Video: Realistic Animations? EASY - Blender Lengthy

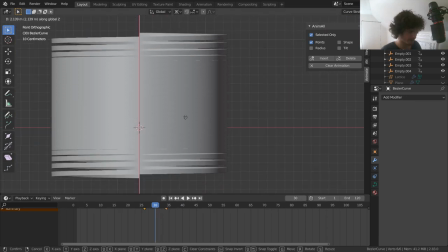So on frame 30, we just bring this up vertically until it's kind of like there.
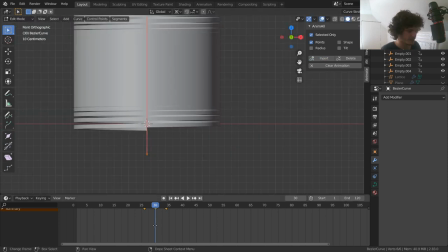We add in a keyframe, and then we're just gonna need to keep going in between.
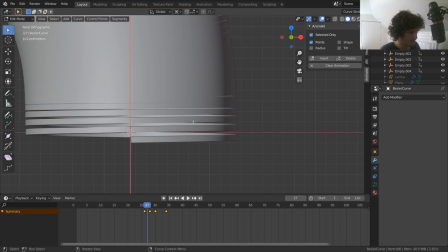So frame 28, we bring it down to about here, keyframe, 27, it already looks just about right, keyframe, and now it's moved forwards. And basically these keyframes are just to patch up the nonsense. I'm sure there is a way to avoid this, maybe with shape keyframes instead of something like point keyframes.
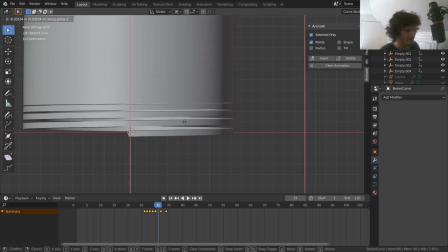You could experiment with that. I'm not going to because this is the method that I used and it works fine. And in fact, no matter what you do, there's gonna be a bit of jankiness to this unless you do it perfectly. But the jankiness almost makes it look like there's more energy being stored up,
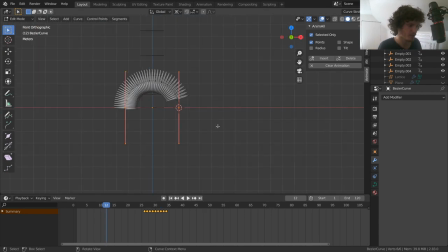so it actually kind of works for you. So here's what we have so far. So we have this weird thing going up and down, up and down, up and down, but effectively makes our mesh look like it's stationary for that area. So let's see what that looks like. So you can see what I mean. It's kind of janky, but it gives it a nice energy that I like.
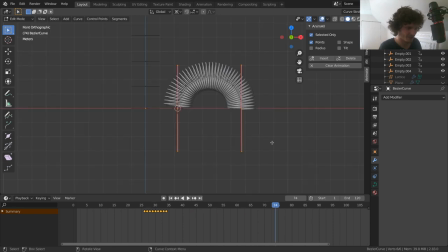And then if we don't modify it, it's gonna start going backwards. So as I told you, for this part, it's gonna be much easier. So our next bounce is on frame 60, because it happens every 30 frames.
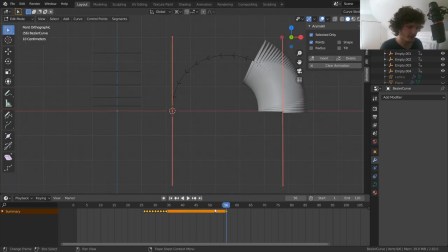We're gonna go 4 frames back to 56, keyframe, and now for 64, we do exactly what you'd expect.
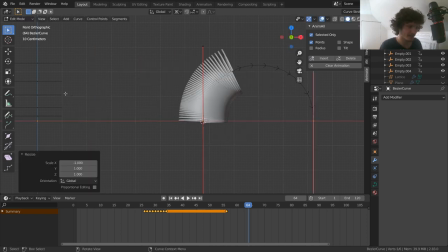Cursor, that's a Shift S, scale this on the x-axis by -1, keyframe, but this time it should work perfectly. So for some reason, something about path orientation or whatever, I don't know. But now we should have one more bounce starting on frame 90.
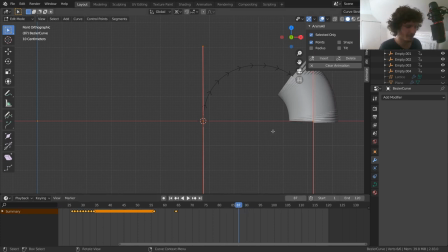So this one's another manual boy. But now that you know how to do this, it should be pretty quick.
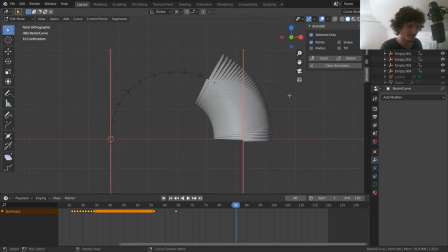So I'm gonna keep this on camera because it really doesn't take that long. Insert a keyframe, 94, pivot point, scale this to -1 on the x-axis,
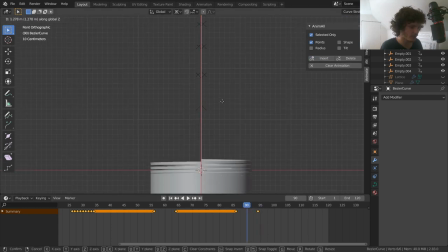keyframe, and now we do our adjustment where again, the goal is to have this look like normally be on the floor,
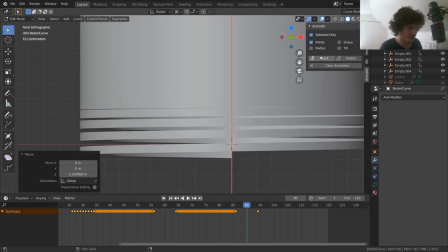but for us, it's a bit under, it seems. And depending on how long you want this transition to be, for me it's 8 frames because I'm going 4 backwards and 4 forwards.
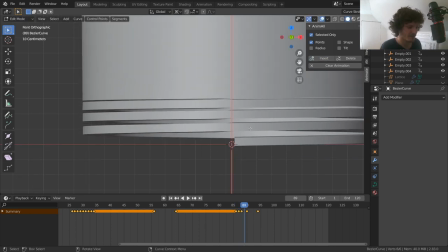Depending on how many keyframes you have, this adjustment could take much longer,
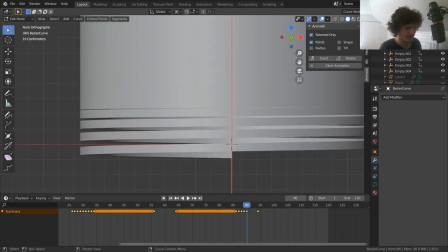but I don't see why you would have it take more than however many keyframes. So let's just do that. You're gonna notice a bit of a change in orientation, which is weird, has to do with this path thing, but do not worry about it because we're gonna make this thing metallic, so you're not even gonna be able to notice and it's gonna be moving so fast.
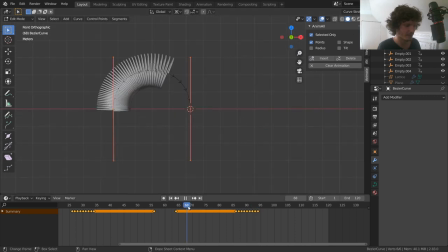No one's gonna see a thing. Okay, so let's see this. Second bounce, perfect. And you just kind of keep doing this process. Of course, you could do some delta shifting keyframes and stuff to not make you copy the work. But we now have an animation that looks pretty cool.
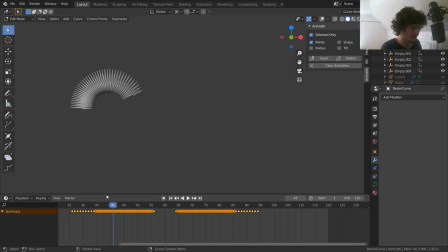So some bounces, like the ones that we patch up, are gonna have like this kind of weird springy thing to it. And other ones are gonna be nice and smooth, which will add a bit of variation. And of course, you don't have to have every bounce take 30 frames. You could have a tiny bit of variation. The arc could get smaller, whatever you want. It could even change direction.
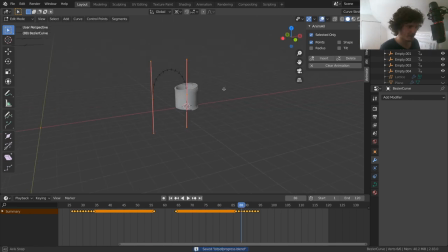But now that we have this whole thing animated, it's pretty much ready to just be inserted into our scene.
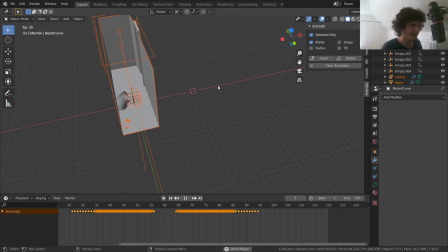So I'm gonna hit Alt-H to reveal everything else. And now basically the idea is how do we move everything we've done basically into the corridor.
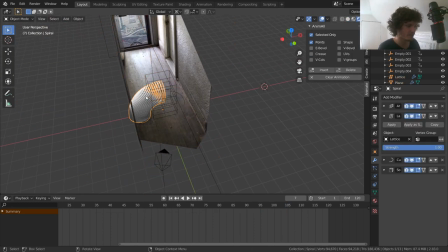To do this, you don't wanna necessarily move the slinky itself or weird stuff is gonna start happening. As you can see, that's not what you wanna do. Instead, what we're gonna do, our plan of action is gonna be to create an empty.
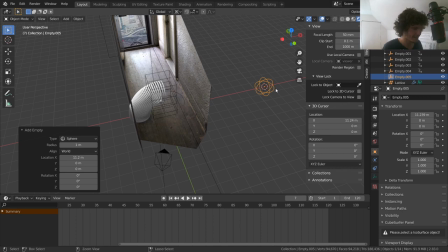I'm gonna be using one with a sphere on it just so it's very distinct. In fact, let's move our cursor Shift S to the world origin so it's gonna be there. And let's add in our empty. I'm gonna call this our slinky empty. And we're gonna parent everything in our rig.
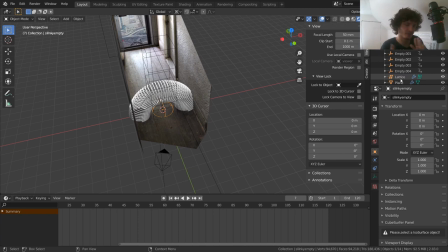So the lattice, the empties that control the lattice, the mesh, the curve, all these things we're gonna parent to it and then we're gonna be able to move it around.
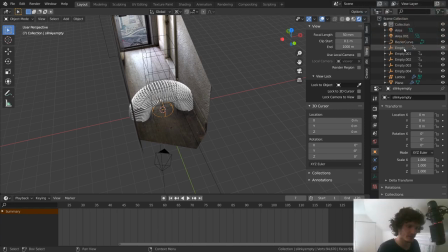So make sure you have everything. So in other words, we're gonna need our 5 empties.